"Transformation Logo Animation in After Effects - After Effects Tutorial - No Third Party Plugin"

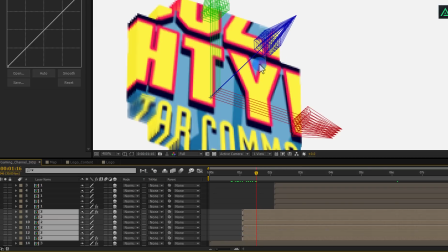We just need to align them on top of each other, to make it more dynamic.
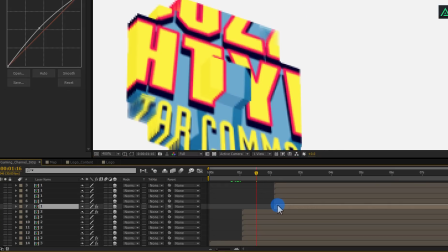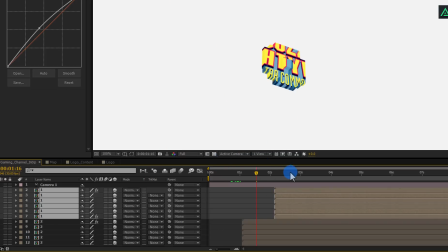Do the same with 1 naming layers.
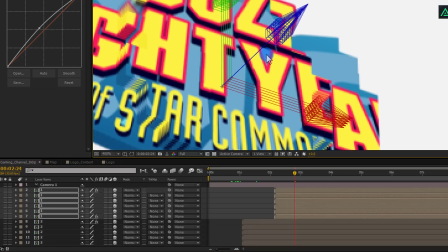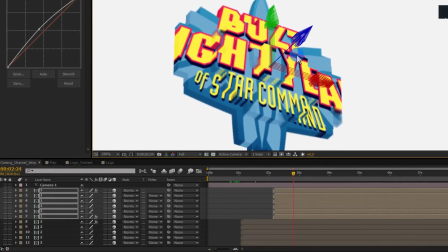Perfect. Now our scene has 3 depth steps.
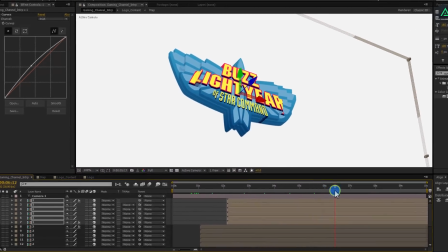Make sure to arrange the distance of each block, so the spaces between them look good.
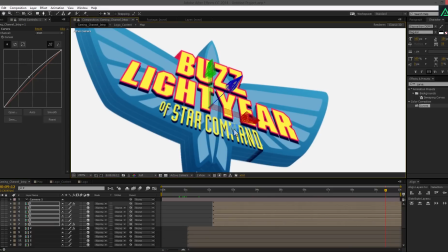Now, change the color of each block.
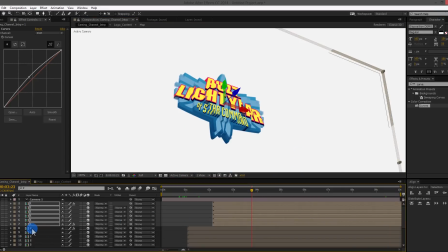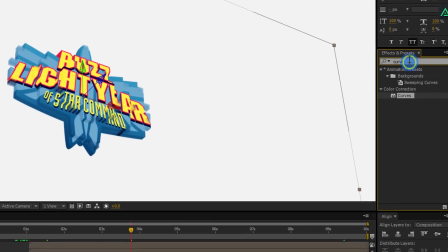Go to Effects and search for Tint Effect.
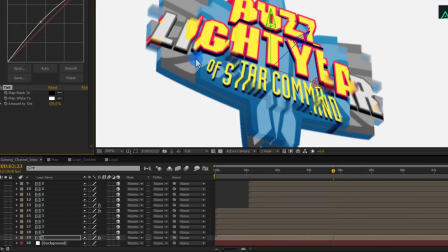Apply this to the top layer, so we can see how it is looking. Cool.
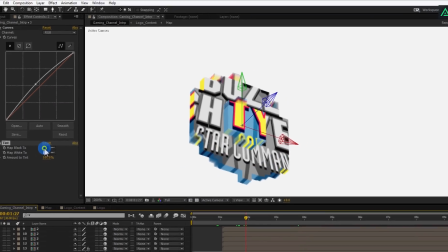I am changing its color to pink for both map colors.
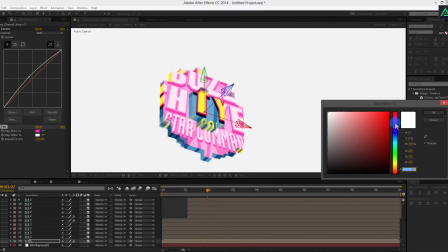But make sure to not use the same pink color, else, you won't see the logo design on it.
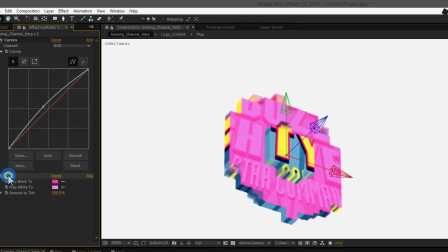We are going to apply this effect on our all layers. Select Tint Effect and copy it.
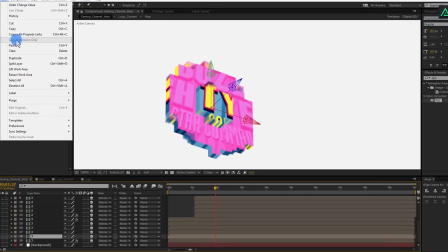Now select another layer of the block and paste it on it. Do the same with all these block layers.
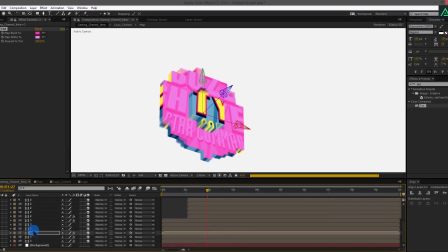Apply same ding effect on each layer.
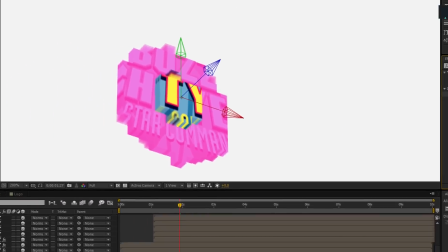Perfect. Now doing the same with the second block, but apply blue color on them.
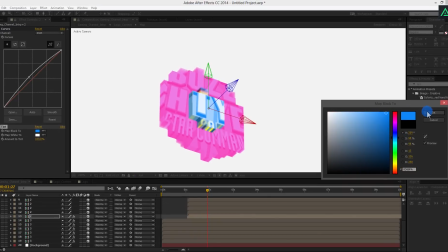Copy and paste this to all block layer. Please note, I am calling same num layers to a block.
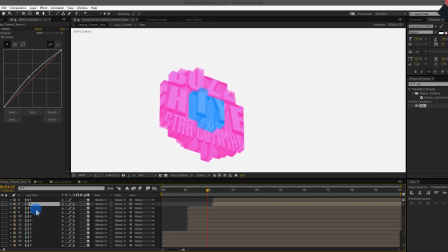Perfect. Leave the last block as it is.
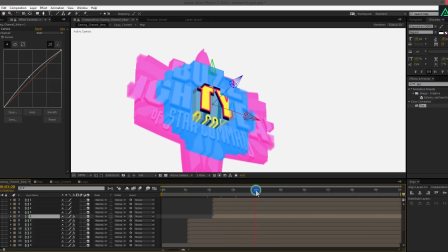This is going to be our logo reveal layers.
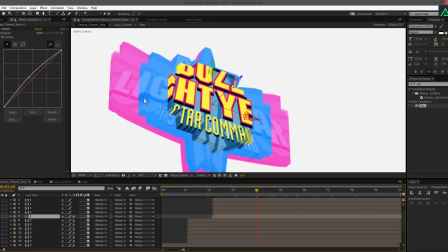Let's add a drop shadow to the bottom layer of top two blocks.
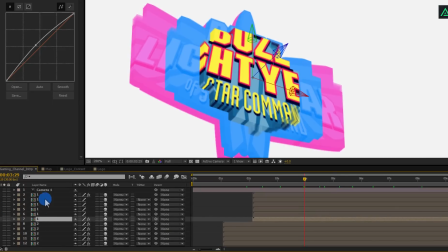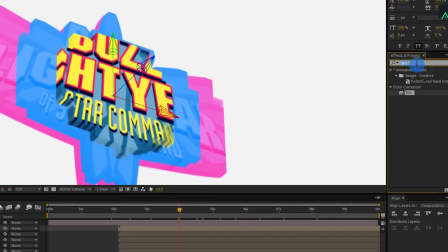Go to Effect and search for Drop Shadow Effect.
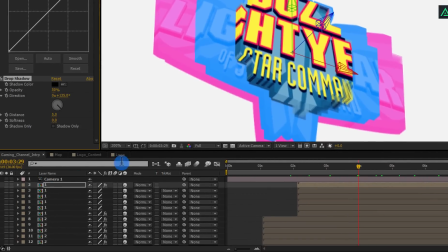Apply this effect to the bottom layer. I am going with the default setting.
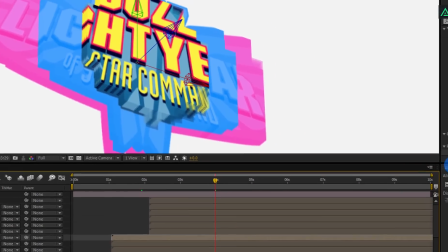Do the same with the second block bottom layer.
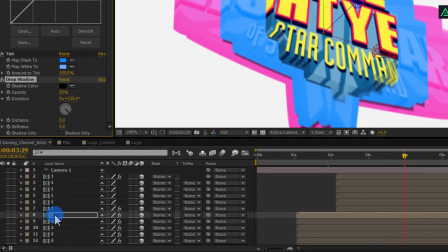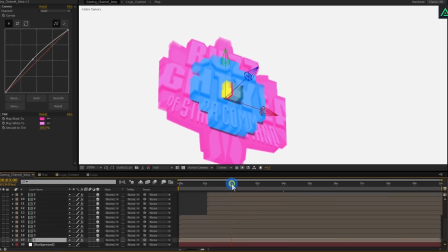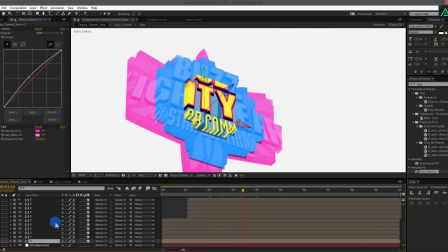Before adding shadow to the last layer, I am going to change the tint color of the top layer of both blocks, because our scene is missing that 3D feel. Select top layer.
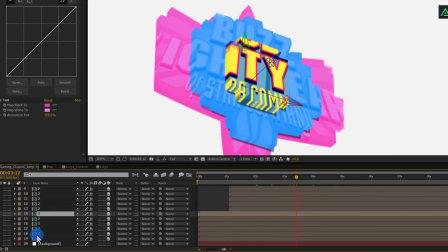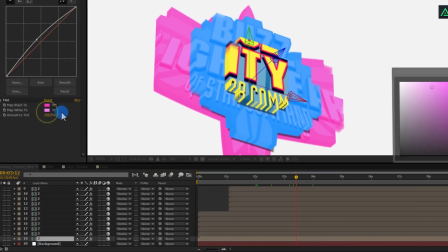And change tint color to a little bit bright.
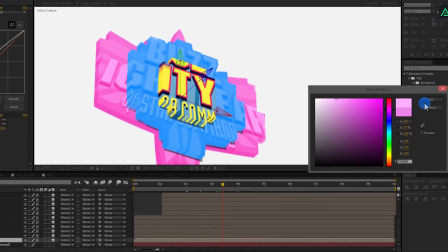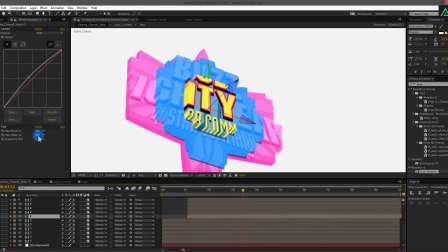Do the same with blue layer also.
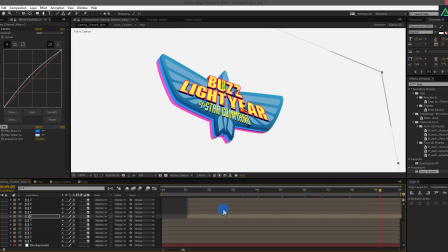Now, let's add shadow to the bottom layer. Select your layer and make a duplicate of it.
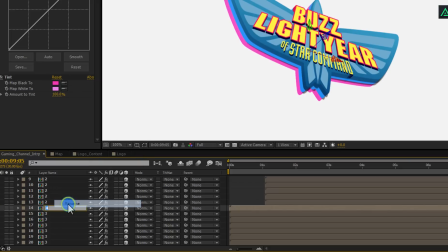Rename this layer as shadow.
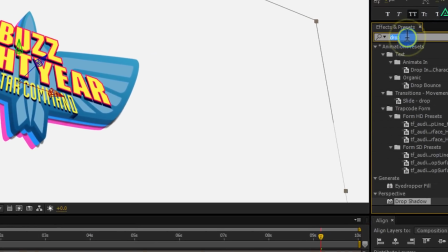Now add a fill effect to this layer.
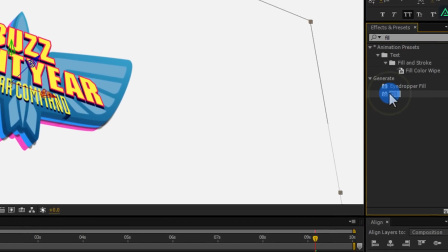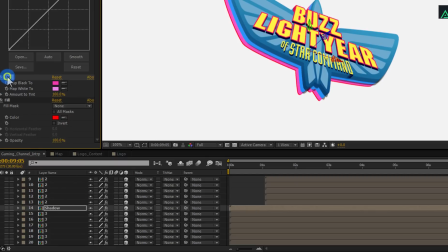We don't need this tint effect on this layer anymore, you can delete it.